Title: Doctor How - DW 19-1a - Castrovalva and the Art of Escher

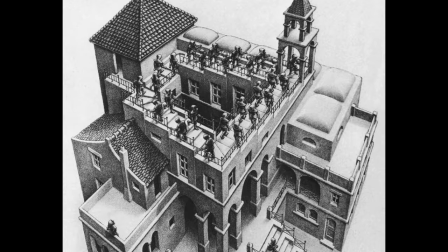If you actually look at the lengths involved, the far side there has got 1, 2, 3, 4, 5, maybe a length of 5 units. The near side staircase has got a length of only 4 units.
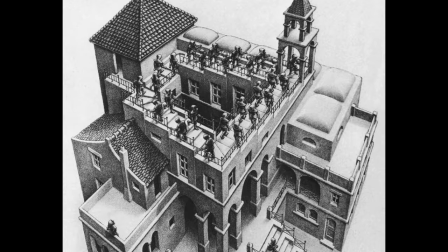The right hand side's got a length of something like 6 units. There's 6 sort of distinct steps up there. And then on the left hand side, the staircase only has 3 units. So all the lengths on that staircase are all different lengths. So this staircase is not at all rectangular,
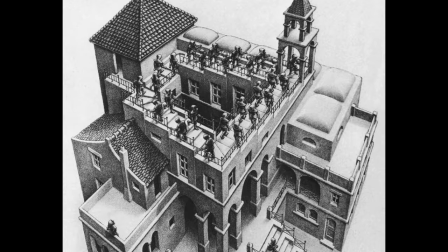and the fiddling with these vanishing points is part of what allows MC Escher to create this structure and fool your eye, because you can see a lot of that perspective. He's fooling your eye into thinking everything's at right angles, and therefore how can that staircase exist there?
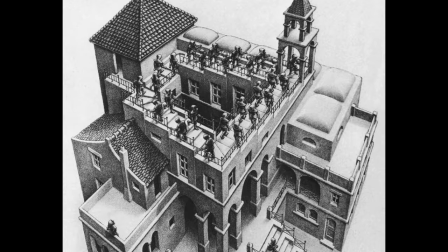But actually they're not at right angles. So that's part of the trick, part of the genius of MC Escher.
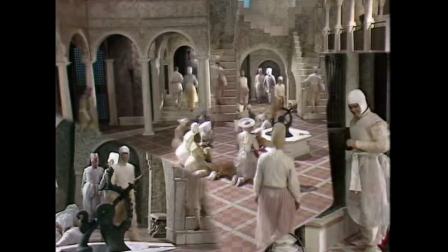And if we go back to the Doctor Who show, what they televised, you could see that there is a sense of perspective here. We've got some pillars going down there. There's some vanishing points visible, but of course they couldn't film this whole set at such an oblique angle.
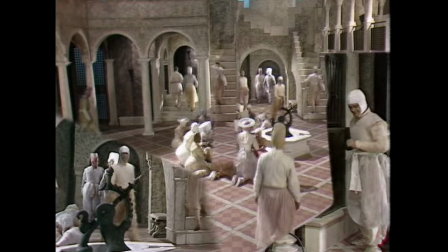They really couldn't do that. So we don't get that sense of the vanishing points. And we don't get the sense of seeing the staircases at oblique angles, 45-degree angles. So we're a bit limited on what we can actually do here.
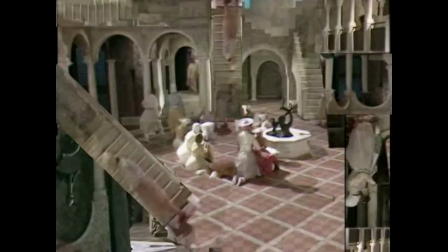So I'm afraid I wasn't able to fix that one, but I gave it a go.
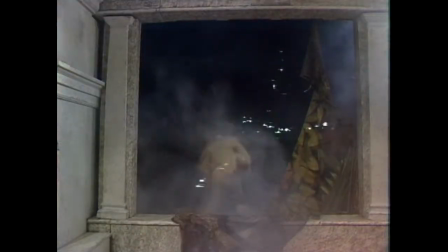The next one I wanted to fix was actually towards the end when space is actually collapsing around the heroes.
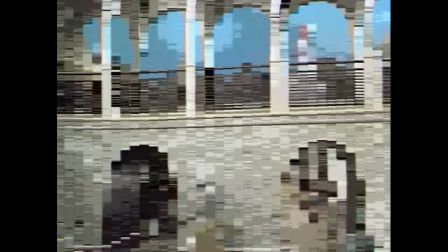The whole system's been disrupted and it's meant to be collapsing. And I wasn't particularly impressed with the way that was depicted.
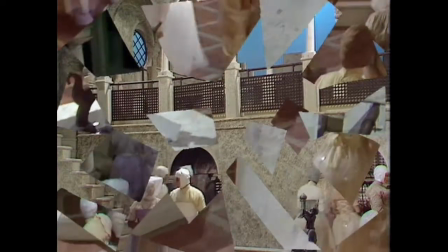If you have a look at it, we'll just see what they did.
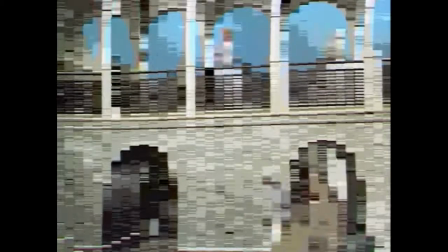And so that was what was televised, but what I've done is as follows. Just have a look at it.
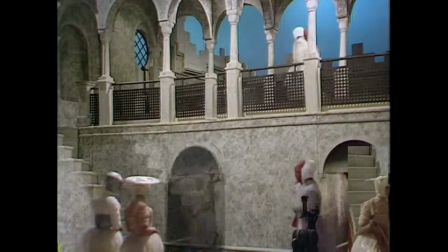And you can see a few subtle things that I've done there. One of the things is I've pulled the
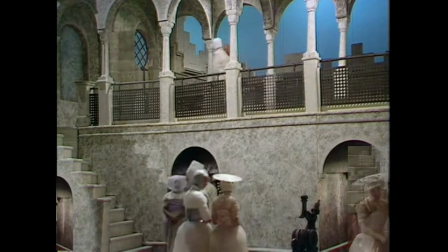part of some of the pillars forwards, so they're actually in front of the walkway up the top there.
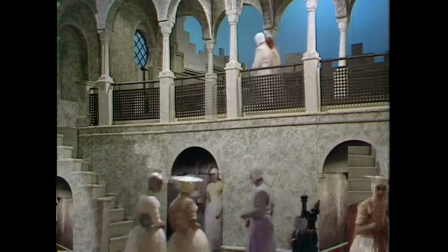We've got things appearing, things vanishing. We've got some
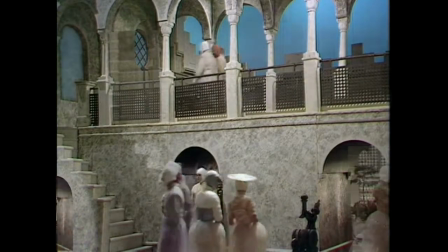archways appearing and vanishing, some staircases appearing upside down, and so on.
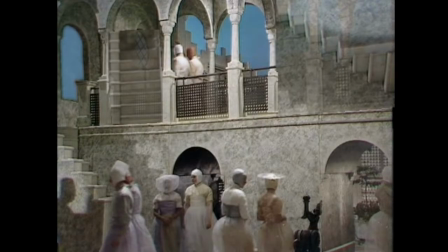So I've just tried to make it appear like the whole thing's going haywire. Again, we're limited by what shots we actually have. We've got people walking through the scene as well, which makes it hard to actually do some of this. We've got to wait for people to get out of the way before we can do some of this stuff.
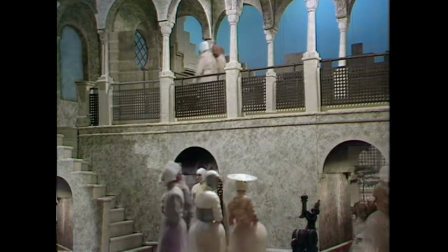So I think that works better, but again, part of the problem is it's such a short scene that you can't really appreciate it all.
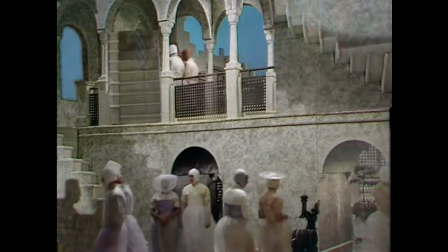So this is the best I could do given the time I had.
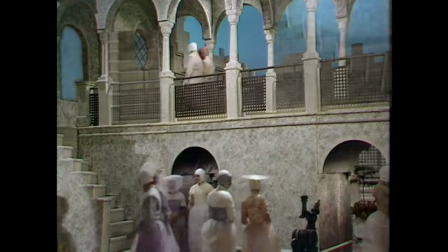So thanks for watching. I hope you've enjoyed it. I'll talk with you another time.
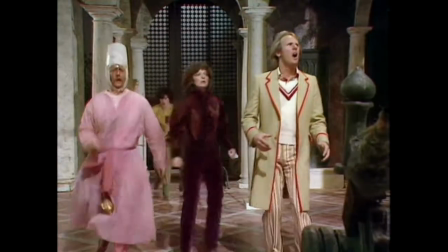I'm Dr. Howe. See ya. Bye.